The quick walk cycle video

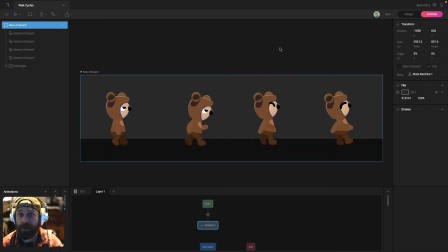[0:00]
Hey there, welcome to this short version of the walk cycle tutorial. In this video, we'll go over the high level concepts of how to create a walk cycle in Rive and some of the things that you can do to change up the walk cycle to convey different moods. If you're looking for the long form tutorial, I'll link it up at the top and down in the description so you can find that and watch that later.
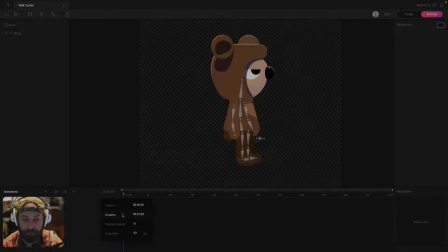[0:18]
So with that being said, let's get into it. Okay, so the first thing that we want to do is set up our timeline.
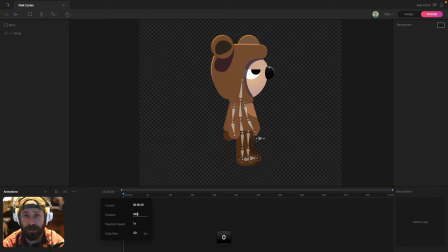[0:25]
Now, I typically use a 3-second long timeline and then create a work area that's centered on the timeline so that later on, after I've animated the entire character, I can offset all of those keys to make sure that my timing is correct on everything. Okay, so now that we have our timeline set up, we can actually start animating the character.
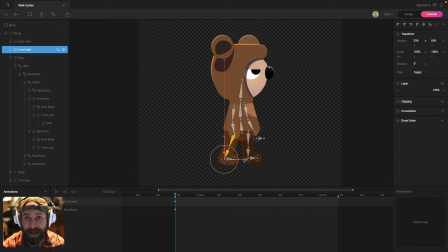[0:45]
The first thing that we're going to do is animate the legs, and we're going to focus on the X-axis first.
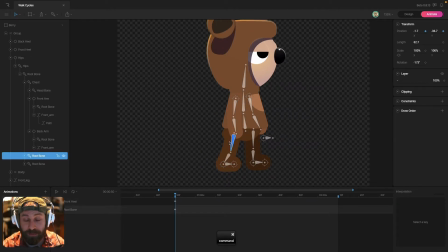[0:50]
I want to set up two different poses. One is with the front leg, or the leg that's closest to the camera, at the back position, and the opposite leg in the forward position. You can do it in reverse if you want. So I set that up at the beginning, and then somewhere like halfway between our work area,
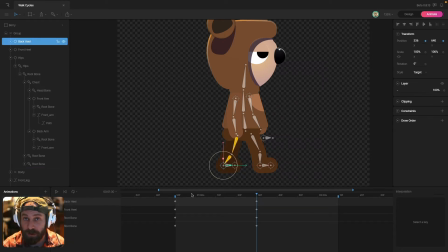[1:10]
I set the opposite pose, and again, just focusing on the X-axis, and then copy the first keys, paste them to the end so that we get a nice loop. Once we have that, then we can go in and adjust our easing and make sure that the motion that we're creating, we're actually happy with.
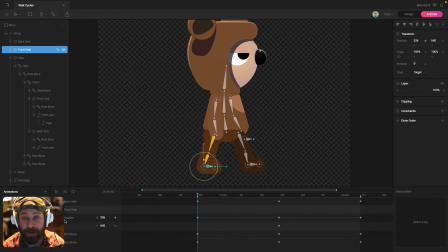[1:26]
Once the X-axis is done, we can move on and animate the Y. So I'm going to focus on one leg at a time and just make sure that when the leg gets to the back, we pull it up off the ground and it comes back down to rest where the opposite pose or where the pose changes to the opposite side.
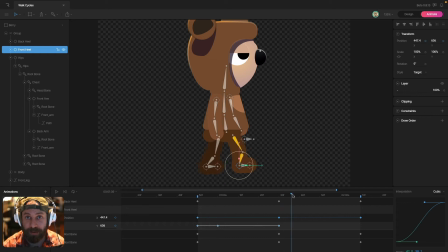[1:43]
So for the back leg, since it's starting at the back, I'm going to pull it up off the ground after about 10 frames and then make sure it comes back down on the ground somewhere in the middle of the timeline, and then do the same thing with the opposite leg.
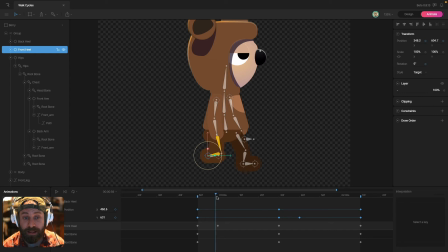[1:58]
Now, once the Y-axis is animated, the next thing I want to do is animate the rotation of that heel group, because that will actually make our toe look like it's pushing off the ground. So I'll start with the front leg, get that animated,
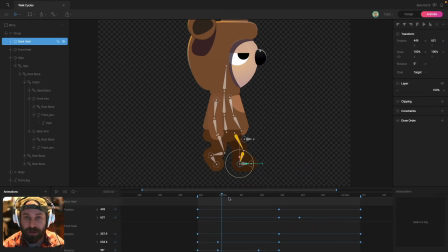[2:14]
and then copy those keys and paste it onto my back leg so I don't have to go in and make sure I'm getting the right timing and easing and all of that. Once the rotation of the foot is animated, the next thing that we can do is animate the Y position of the body.
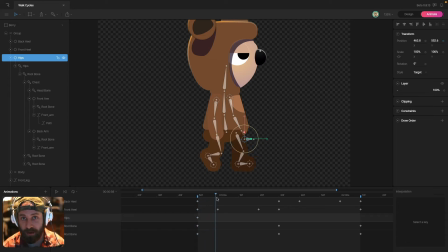[2:30]
And really, we just want it to go down when that front leg hits the ground, and then come back up at the opposite pose. So it's usually 3 keys for each part of the loop. Now, once the body's animated, the next thing that we want to do is animate the arms.
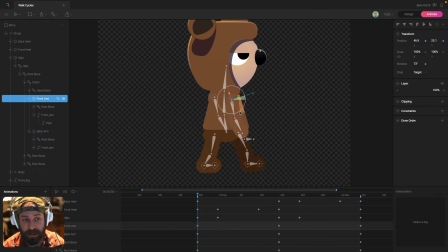[2:48]
So I animate them on the X-axis first, and then I animate the rotation so that we get the swinging of the arms. And then typically I'll animate the lower arm bone to give it a little bit of follow-through action, and then adjust the timing and easing of everything.
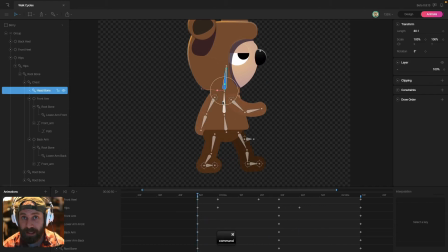[3:05]
Once the arms are animated, then it's time to animate the chest and the head. And I just want to add a little bit of a bob that sort of matches up with the Y-axis of the body moving up and down.
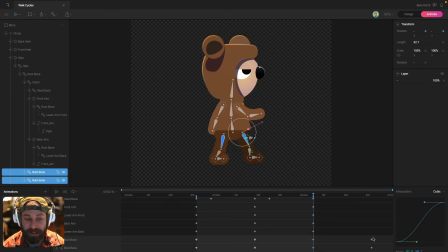[3:19]
After all that's animated, the next thing that I want to do is offset my keys. I don't want all of my arms, legs, hips, chest, and head animating and finishing at the same time.
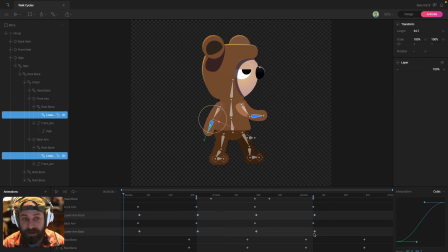[3:32]
So I offset things so that the hips animate first, then the feet, then the legs, and then the chest and head react to the Y position of the entire body. So with that being done, our normal walk cycle is finished.
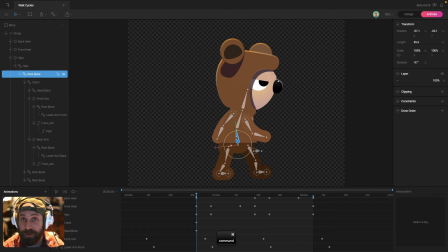[3:51]
Now, if you want to change up your walk cycle to convey some different moods, the first thing that you can work with is the pose of the character. If you want something more aggressive, lean the character forward. If you want something more relaxed, lean the character back.